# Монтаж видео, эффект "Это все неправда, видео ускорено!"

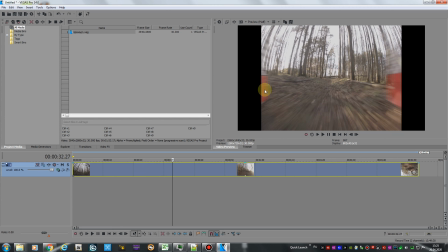Видите, что как бы он занимает не всю область, у нас теперь слева и справа темные полосы.
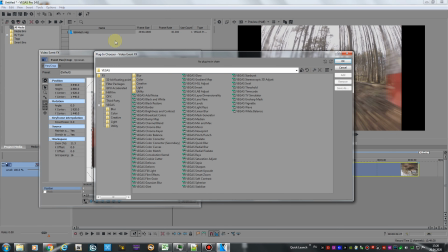Исправляем это, жмем плагины, и первое, что я хочу сказать, необходимо установить плагин Boris Continuum Complete. Вот, и в нем уже выбрать, значит, сам плагин Boris Continuum Complete, коррекция линзы.
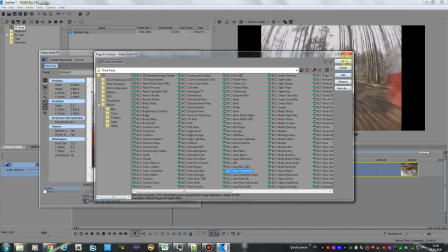Мы ее нажимаем, и мы видим, картинка у нас уже преобразовалась.
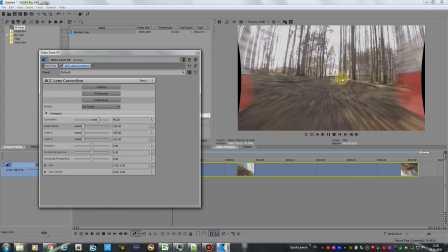То есть у нас остались такие маленькие скругленные полосы по краям. Собственно, для чего я его применяю? Вы можете обратить внимание, вот у фишая, фишайчик есть такой,
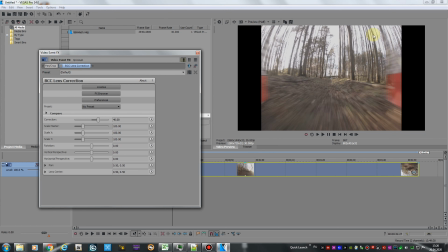то есть когда снимают экшн-камеры, из-за линзы, которая у них за большим углом обзора, получается такой фишай-эффект. То есть вот у нас все, что по краям, оно закруглено на картинке, а все, что в центре, оно имеет нормальные пропорции. Когда я применяю этот фильтр, у меня все выравнивается.
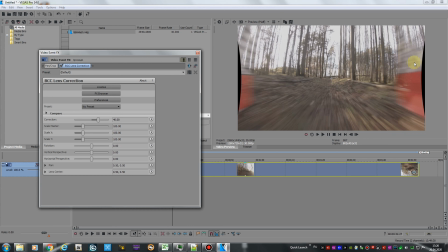Картиночки по углам затягиваются туда за кадр, а все остальное получается таким более-менее выровненным. Ну, я здесь поработал с параметрами, разумеется. Вот для Runcam 5, для режима 4K XE у меня вот такие параметры. То есть вот у нас без плагина и с плагином.
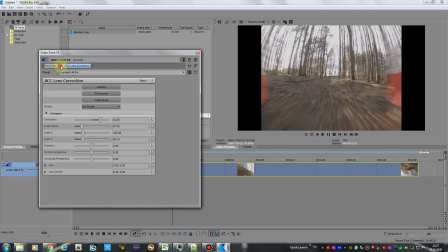Без плагина и плагином. Мы видим, у нас получается классная картинка с нормальными пропорциями.
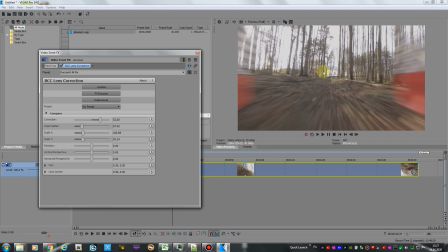В центре вообще практически кадр ничего не изменяется, а по краям она вот так вот затягивается. Это уже даже не супер вью, это уже ближе к эффекту Real Steady.
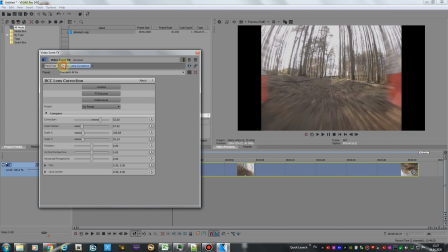То есть Real Steady примерно так же делает с кадрами. Вот, собственно, мы поставили это.
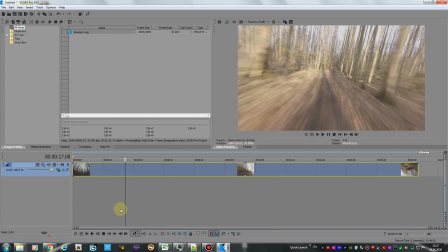Смотрим теперь на видео. А что кажется? Сейчас я поставлю квартер.
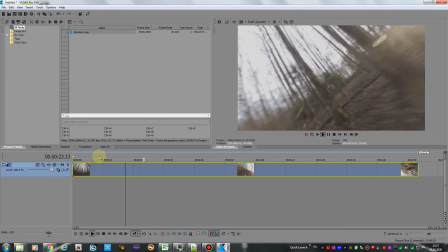Вот, мы полетели. Кажется, что скорость огромная, космическая, с которой я лечу.
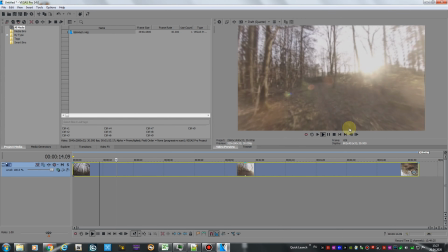Но на самом деле это уже пошел эффект тот, то, что из-за того,
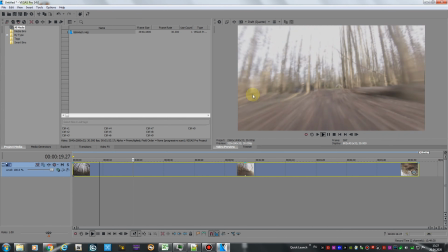что у нас по краям кадра картинка получается растянутая, из-за этого кажется, что все еще быстрее летит.
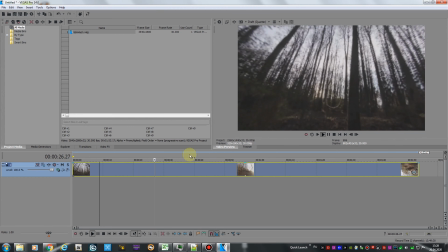Плюс основной это эффект в чем? Эффект в том, что я лечу низко над землей. Очень много мелких объектов очень быстро пролетают в кадре.
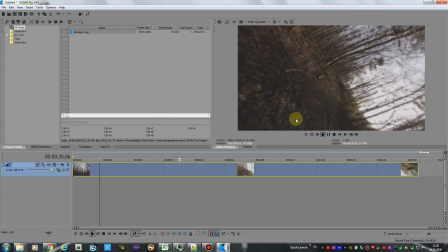Из-за этого создается ощущение, что огромная скорость. Плюс вот этот второй эффект растяжения по краям, и еще больше скорость кажется.
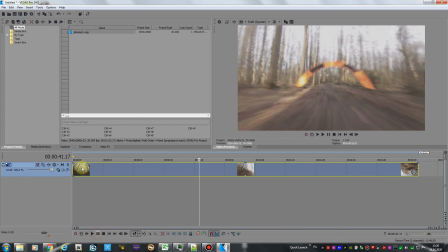Давайте теперь следующий уже, третий такой эффект. То есть теперь мы добавляем динамичную музыку и смотрим, что у нас получается.
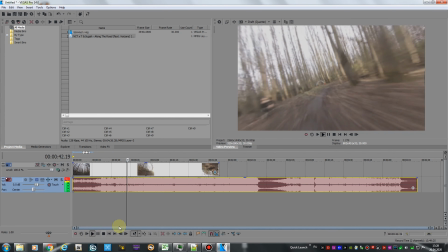Сейчас мы побыстрее возьмем отрезочек.
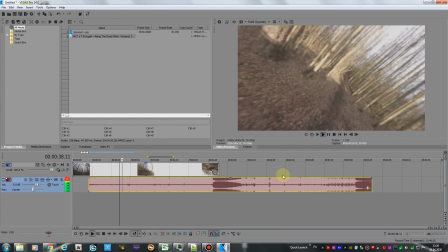И вот опять с музыкой кажется, что еще быстрее летит.
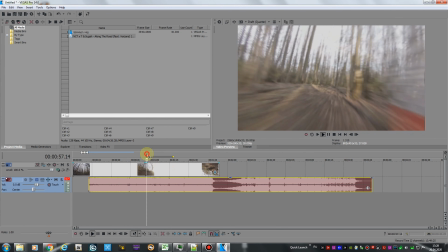То есть типа, как так можно летать так быстро?
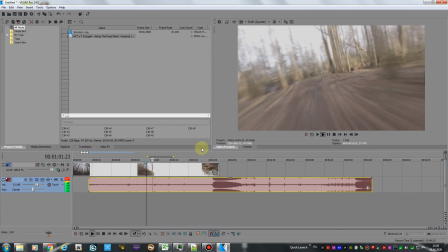Видео ускорено. Где оно ускорено? Я только что показал вам на примере на простом, что все это ускорение складывается из визуальных эффектов, которые вы ощущаете.
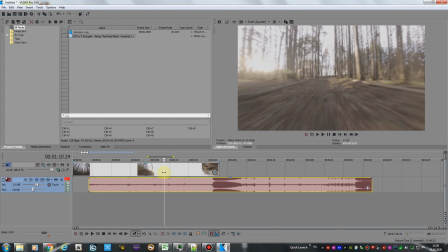То есть детали видео, потому что я лечу низко над землей. Второе, это растяжение видео по краям.
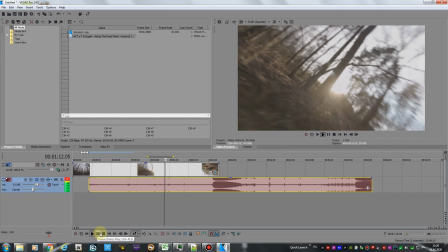И третье, это динамичная музыка. Вот и, собственно, быстрая космическая скорость, которую в результате на рендере все видят.
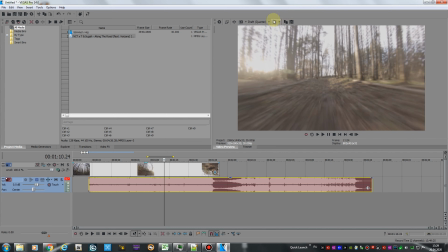Никакой магии, никакого обмана, волшебства здесь нету. Простой монтаж.
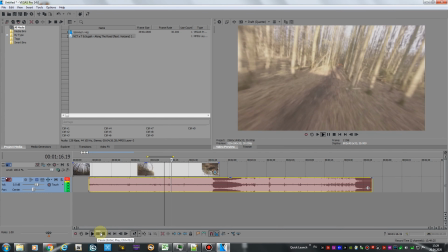Получаем интересующую нас картинку и все. А за счет уже этого визуальный эффект усиливается, вам кажется, что вы там видите какое-то ускоренное видео.
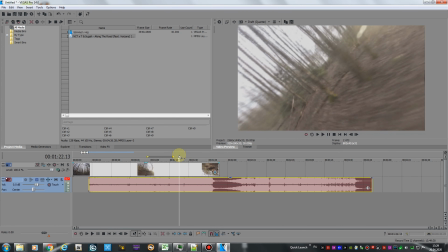Ну, собственно, я тогда уже расскажу кратко, что я еще добавляю. Опять ставим превью половина.
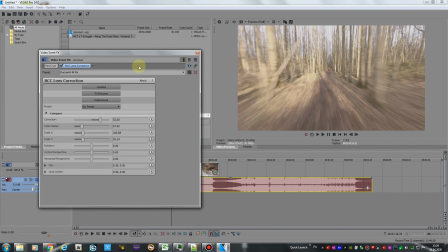Значит, я еще обычно использую в стандартных эффектах это яркость, контраст,
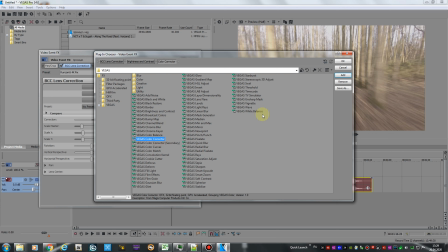цветовую коррекцию и зернистость, она же четкость.
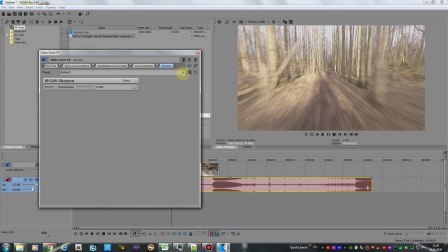То есть вот мы, я обычно такой параметр ставлю 0,5.